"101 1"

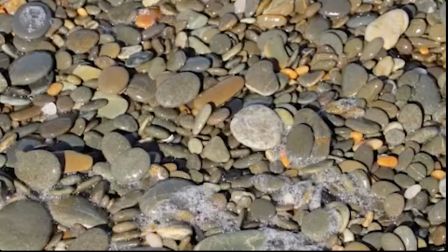[12:14]
When you do your pan shots and your crab shots, if you go from one object to another, or you go from a blank wall to reveal a messy room, or whatever you choose to do,
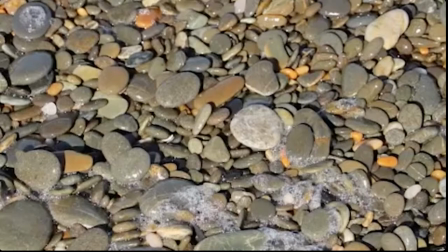[12:25]
going from one thing to another or showing something in your camera movement is a really good motivation for moving the camera.
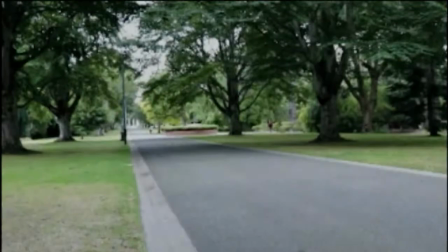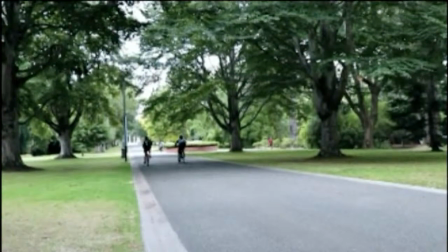[12:40]
But a lot of the impact in a camera is to hold the camera still and let the movement happen within the scene, which is that was a really good example of.
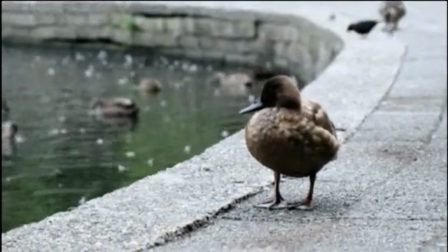[12:48]
Here is another one.
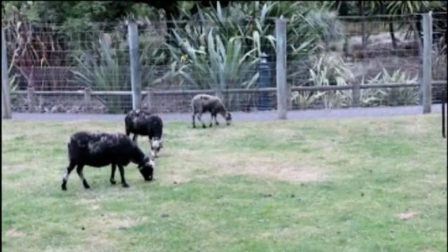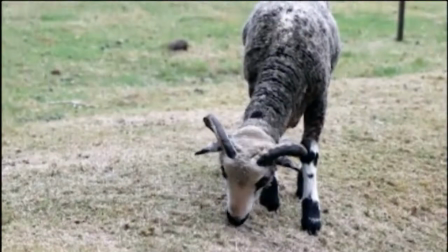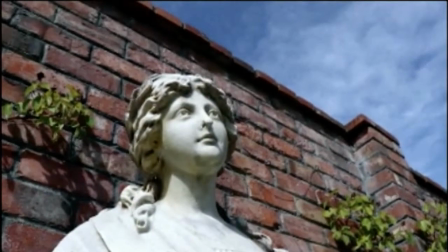[13:02]
Interesting looking sheep, they look like Awapara. Good focus on the eyes.
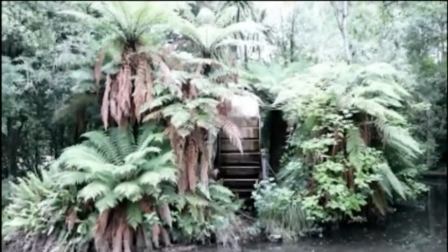[13:11]
So even if people have glasses on, focusing on the eyes, because that's where we want to see. Really nice last shot as well.
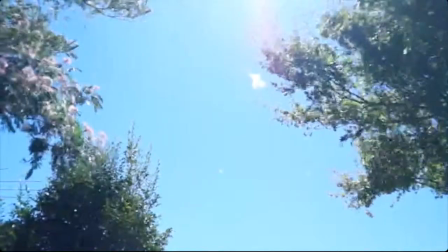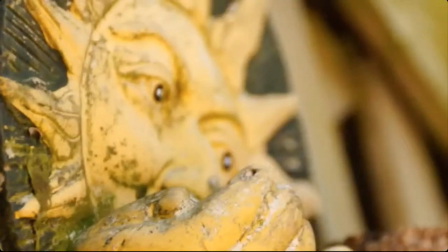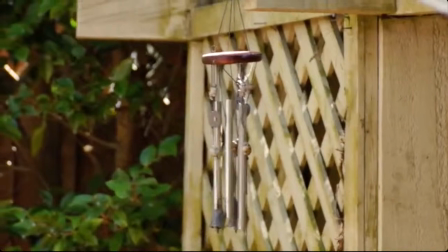[13:29]
Good, nice movement in that sun shot.
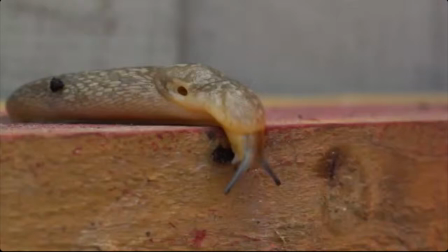[13:32]
These are all really good representations of a beautiful day, and the soundtrack goes nicely along it. Beautiful close-up of that slug too, great example of movement in a shot.
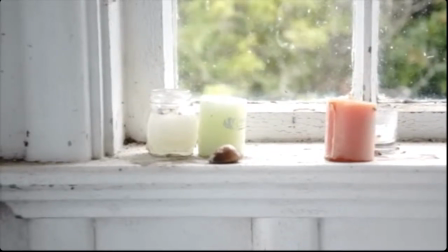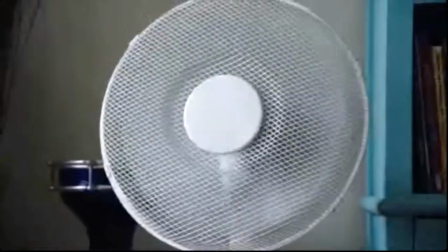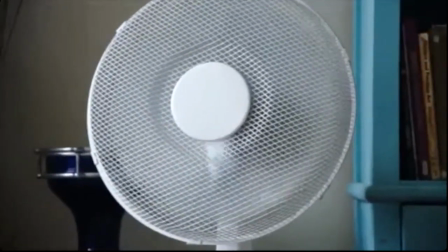[13:55]
Interesting sound on that fan.
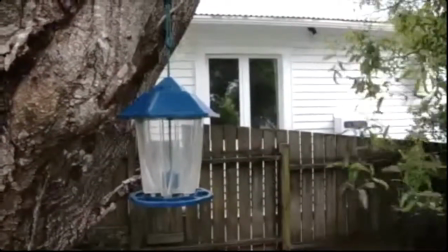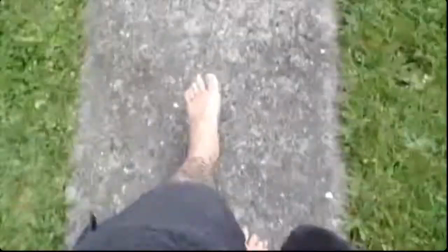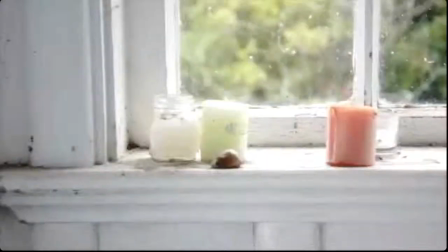[14:11]
Nice moving shot. The fan shot, so that's a really good opening shot.
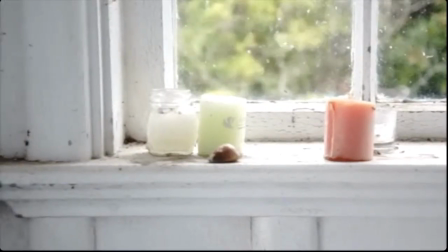[14:17]
It works really nicely.
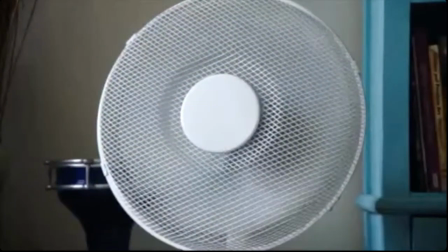[14:18]
The fan shot, if you get, because there's really good sound there, if you get the camera down lower and closer to the fan, then we'll be able to see the action of the blade going around in the fan while being able to still see that it's a fan.
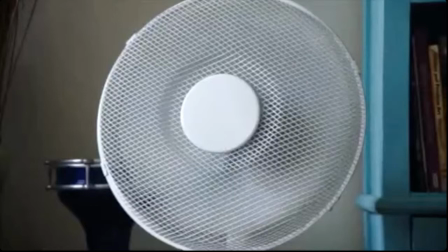[14:34]
Especially if you go down to the right, then the camera will kind of go close to the darker part, and then you'll be able to see the more of the fan and the further away of the frame. Great location, really nice
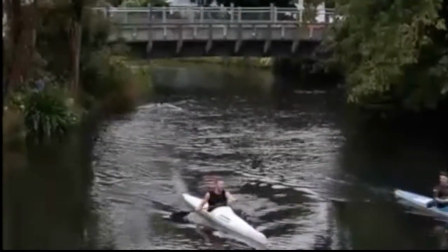[14:57]
movement in that frame as well.
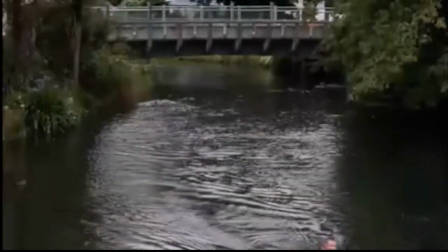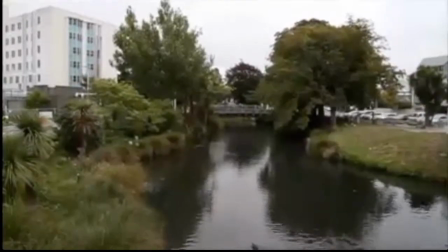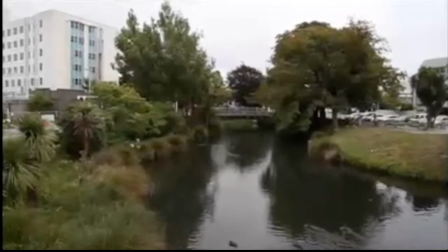[15:10]
Wasn't it hard to hold your camera? It's really hard to do a handheld of a camera.
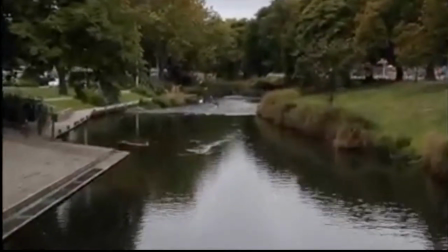[15:16]
That's nice and smooth. So when you're on a bridge or on a car or anything like that,
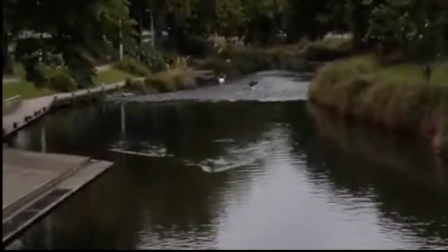[15:24]
then use those things to help you hold the camera in your hand.
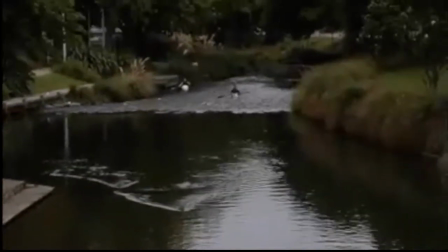[15:28]
And always remember to lock your shoulders in and stand with bouncy knees and really brace yourself like you're
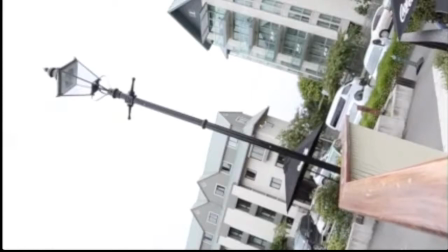[15:36]
providing a stable tripod. A really, really nice location for these shots.
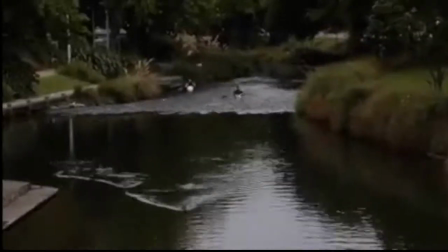[15:41]
That zoom, I don't usually like zooms and I don't usually recommend them because in the 70s they were way overused.
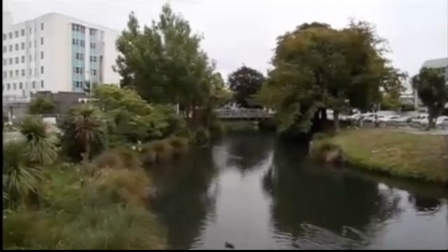[15:47]
But that zoom was really nice and smooth and flowed quite well there.
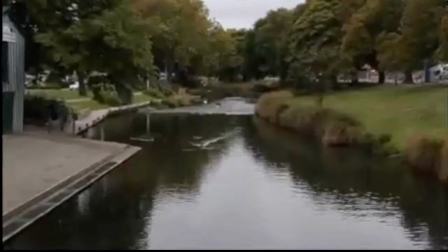[15:53]
So it's really smooth, it's really good movement, especially if you're handheld.
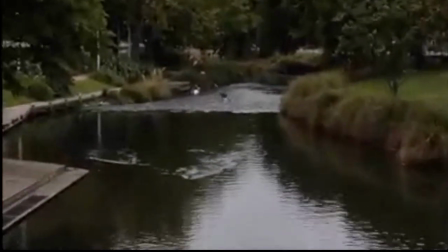[15:58]
That one worked well. So try to avoid zooms because they were overplayed and they're very, very hard to edit in and out of.
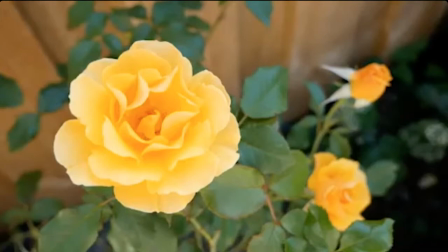[16:07]
But that one is an exception to the rule. Again, a nice bokeh effect.
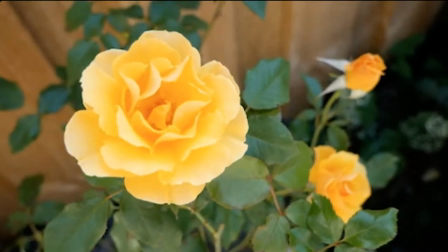[16:14]
What you'll see quite often is a recurrence of things.